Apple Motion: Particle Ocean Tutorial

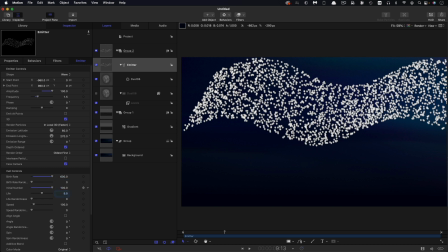The life I'm going to set to 2 with a life randomness of 2.
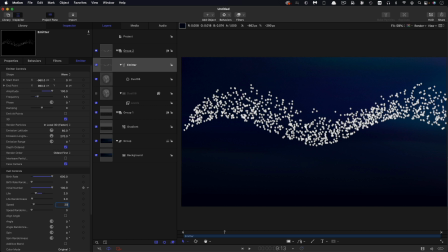The speed I'm going to set to 20. And a speed randomness of 40. And the speed randomness is going to allow those particles to sort of drift off upwards like that.
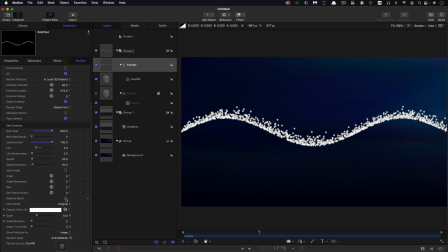Then let's scroll down. Let's turn on additive blend while we're here. Let's come into the gradient here. I want to set in a couple of opacity tabs here. So one here and one here. Drag this one to the end. I'm going to select this one and set its location to something like 4.
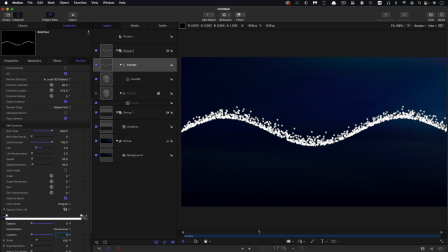And I'm going to click on the first one and set that opacity down to 0. Click on the last one and set that opacity down to 0 as well. So they'll sort of very quickly fade in and they'll gradually fade out over life.
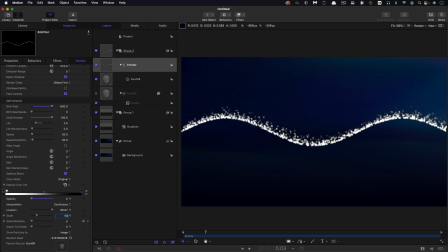Let's also just play with the scale. I'm going to go with a scale of 90 and a scale randomness of 50. I think that's looking quite nice as a starting point. So then, as I mentioned, we're going to come back and play with the phase.
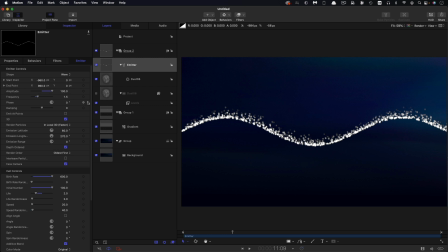So what I'm going to do is I'm going to add a rate behavior to the phase. So right click, add parameter behavior and rate. And I'm going to set the rate to 65. And what that's doing, you can see, is now it's cycling that wave.
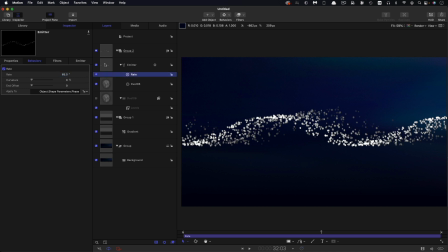The other thing we're going to do with this emitter is we're going to add a scale over life. So behaviors, particles, scale over life. Scale at birth is going to be 100% and scale at death is going to be 15.
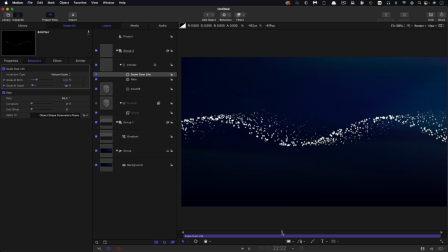So obviously that kind of just makes them smaller as they rise up. And that's going to give that nice sort of spray effect, I think.
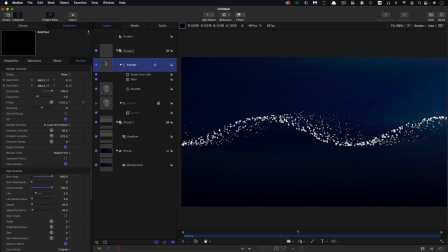So then what I can do is I can make a clone of this emitter in order that we can then use it to drive a replicator. So right click, make clone layer, and let's turn off the original and let's select the clone and come down to replicate.
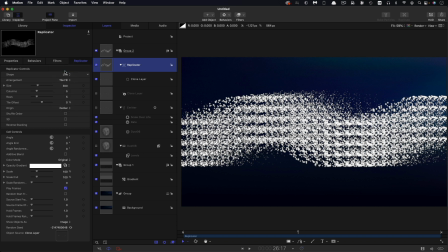So for the shape, I want line and I also want to turn on 3D.
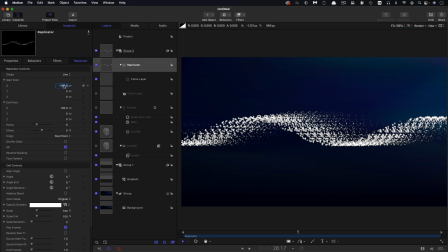And let's open up the start and end points. So I'm going to reset the start X to 0.
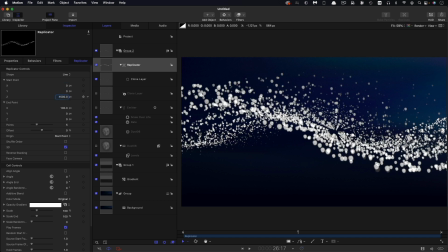For my start Z, I'm going to select 1500. And my end X point is going to be 720.
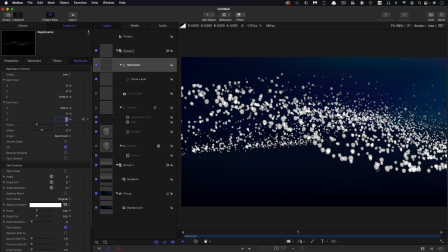And my end Z point is going to be negative 1500. And I also want 10 points. And I want to turn on shuffle order.
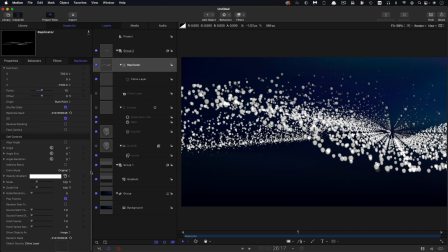Not seeing the result of that just yet, but that's because there's one other thing we need to do here. And that's to come down to the source frame offset. And what we're going to do is we're going to set that value here to 5.
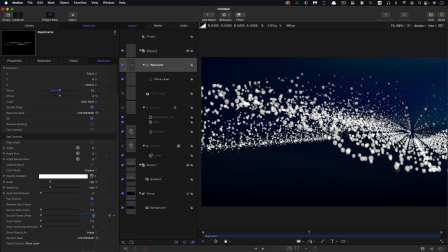So that's going to offset each instance of the particle source by 5 frames.
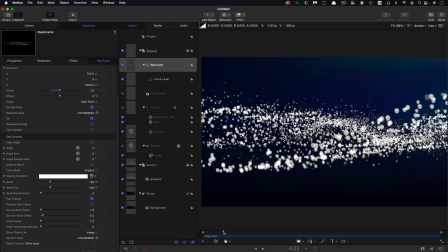And you can immediately see how that's kind of broken up that symmetry. And we've got this really nice sort of splashing wave look.
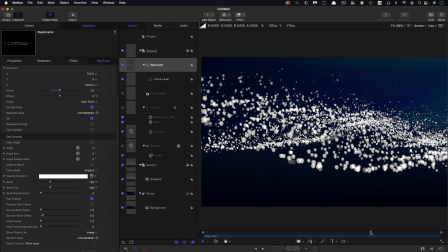So as you will no doubt find at this point, it all starts to get very, very sticky and you're going to have to bear with me. I'm not going to actually be able to show you any of this on the run. I'm just going to kind of click through so you can kind of more or less see how it's all looking.
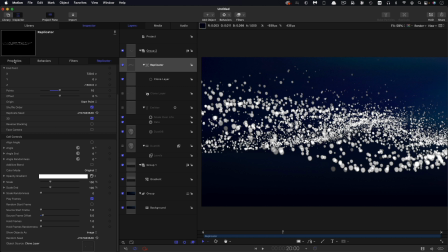The other thing I want to do is I want to select this replicator and come over and set its blend mode to add.
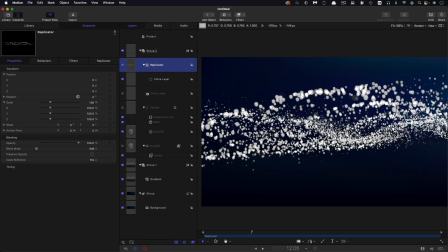We're not really kind of seeing this at its best yet. So what I'm actually going to do is, first of all, turn this group to 3D and I'm going to add a camera. And let's just set this up. So I want 20 for the Y position.
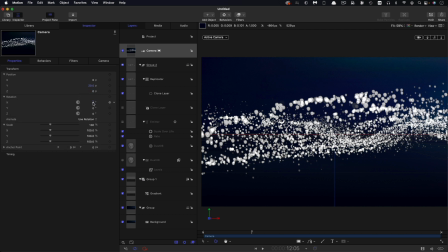Let's open up the rotation. And I want negative 3 for the X rotation.
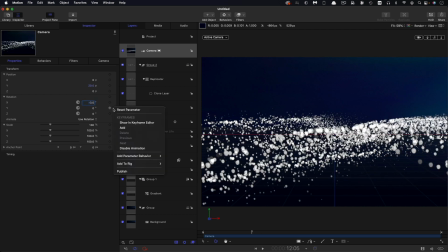And for the Y rotation, I'm going to add parameter behavior ramp. And I'm going to have a start value of 10 and an end value of negative 10.